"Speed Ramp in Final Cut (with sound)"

So instead of that, the clip going from 100% straight to 50%,
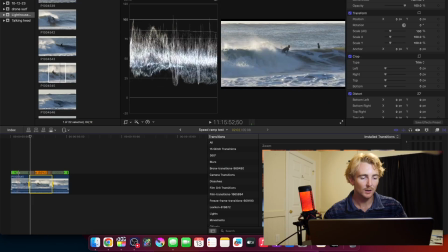(4:11)
it actually kind of ramps or goes there smoothly, basically where the timeline is shaded in right here.
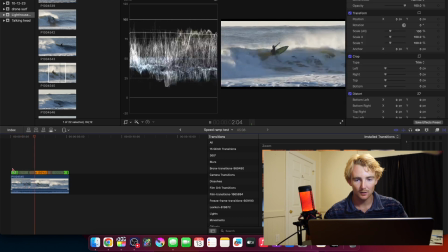(4:18)
So if we watch that back, right, you see it's a little more gradual.
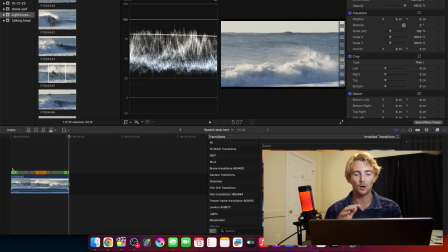(4:23)
Now we still don't have that sound effect to go with it, that that's actually super easy to get though. All we have to do is select our clip. I just clicked A, or you can go up here and go back to the select tool, select the clip,
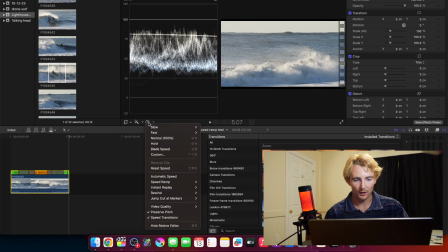(4:37)
go back to this right here, our little faster, slower stopwatch thing. And then right here, this one, preserve pitch, it's checked right now.
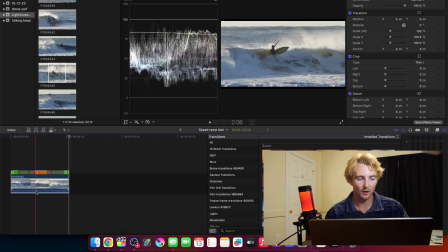(4:47)
If we uncheck that, you actually see it changed our audio levels there.
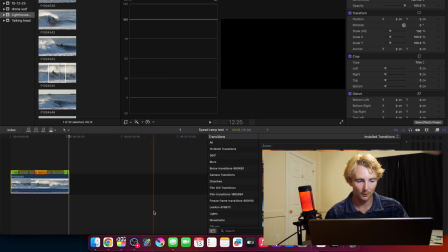(4:53)
So if you watch like right here, when I click this button, they're gonna go down. Bam, that's because it's trying to preserve the pitch of that clip.
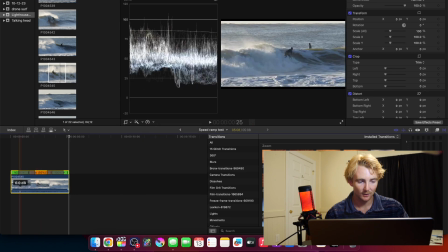(5:00)
So when I uncheck it, bam, it stays pretty level.
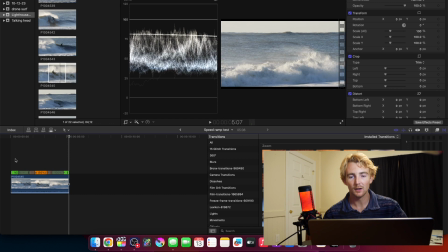(5:06)
Nice. We dropped a few frames there, but I think you get the point. You can still hear that kind of roar. Here, the only sound that that's really happening to is the wind itself. This effect is definitely more pronounced and obvious if you're working with like a skateboard clip
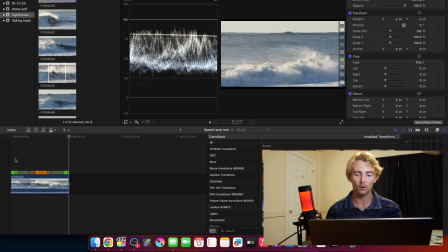(5:23)
or a snowboard clip where somebody's sliding a metal rail or like ollieing on concrete. It's much more kind of obvious and pronounced, but it still looks cool and sounds good even with like surf clips. And it's just kind of a homage to like the skate culture and videos that I grew up watching and loving.
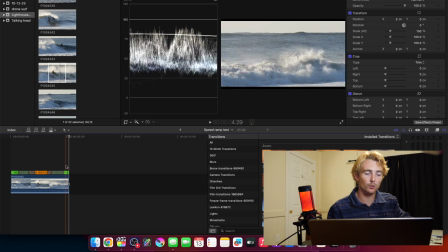(5:39)
So that's awesome. That's one way to use the speed ramp tool.
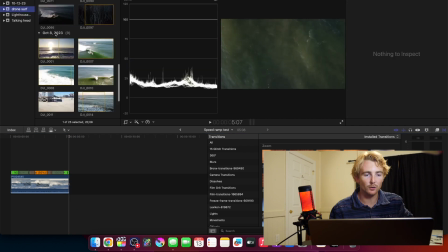(5:44)
Another way we can actually use it to speed up footage.
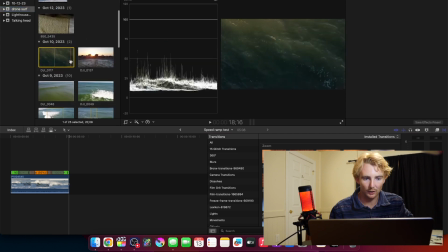(5:47)
So here I have like a drone clip of just the water looking all abstract and cool, like just filming the ocean.
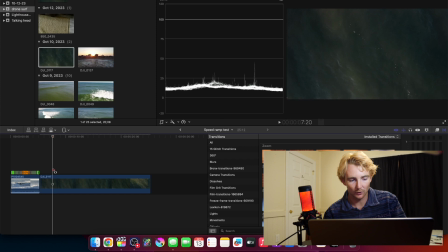(5:55)
So what I can do here is click R to get out my range select tool. And I just want to leave enough space on either side of this clip so I can still trim it a little bit, but anywhere from like, so that starts at zero, goes to like 2 seconds on each side.
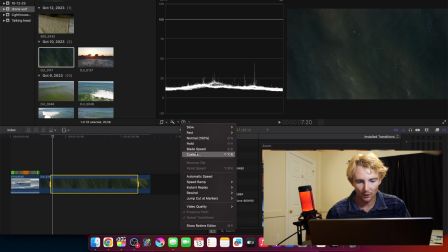(6:10)
That's good. And then I can go here. You can do whatever speed you want. I generally find 8 or 20 works good. For this particular length of clip, I kind of want something in the middle. So the other thing we can do is go to custom. And if I want 12 times slow-mo, I type in 1200%.
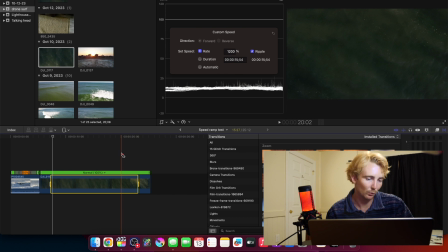(6:29)
So that's just playing the clip 12 times faster, basically. Why isn't that working? There we go. Sweet, so now I have that all set.
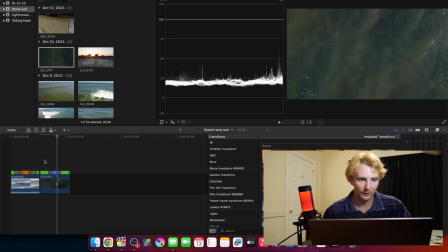(6:41)
So you see, it's just kind of playing. Well, actually, we'll let that render out real quick. It's not the easiest on the computer to speed up a clip 1200%.
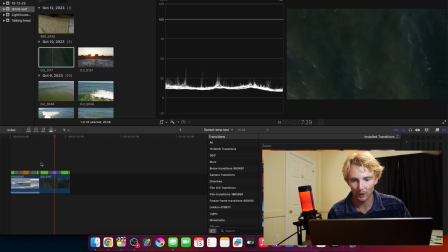(6:49)
So here we have 1 or 2 seconds, waves kind of going by at normal speed. Then everything happens really fast. The drone does a twist and kind of stops and ends in that spot. So I actually want a little less on the start and a decent bit less on the ending.
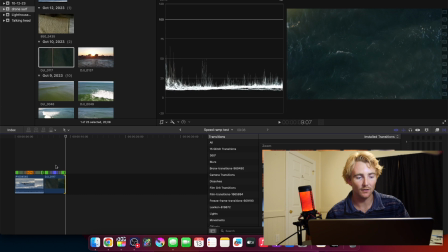(7:04)
So basically right when it kind of stops going slow, it ends. And that can actually be a really good transition too. Like if I put it here at the beginning, right, we have a nice abstract shot of the waves crashing around.
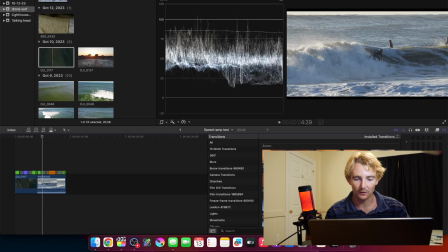(7:16)
It speeds up and then it fades into this next clip of a surfer. Something I can do, I can put like a zoom effect in there. So go ahead and throw that right there.
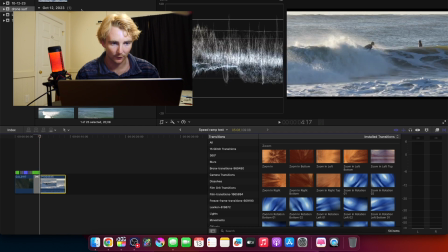(7:28)
Nice, so we kind of got those black bars just because of how I filmed this clip.
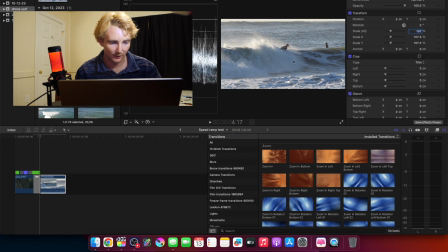(7:33)
I can go ahead and just make that a little bigger real quick. That's not something you have to do. That's just because of the video format in which I filmed the clip.
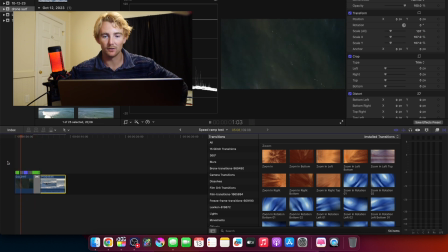(7:41)
So cool, now we got some abstract waves.
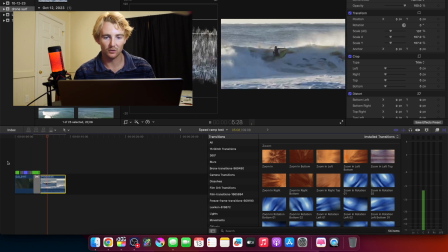(7:44)
Really fast, kind of weird, like almost like psychedelic looking kind of weird wave effect.
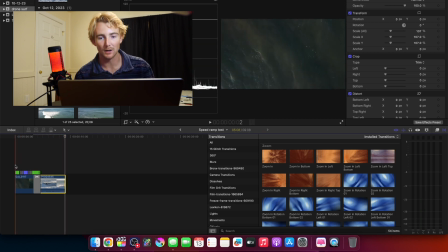(7:51)
And then that just sets the vibe. We know it's like a water related project. It's in the ocean, but we don't just go straight into the surfing. Kind of helps set the mood of the project and what the thing's gonna be like a little bit.
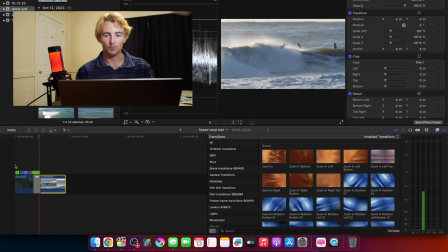(8:02)
Yeah, and the zoom effect is really cool.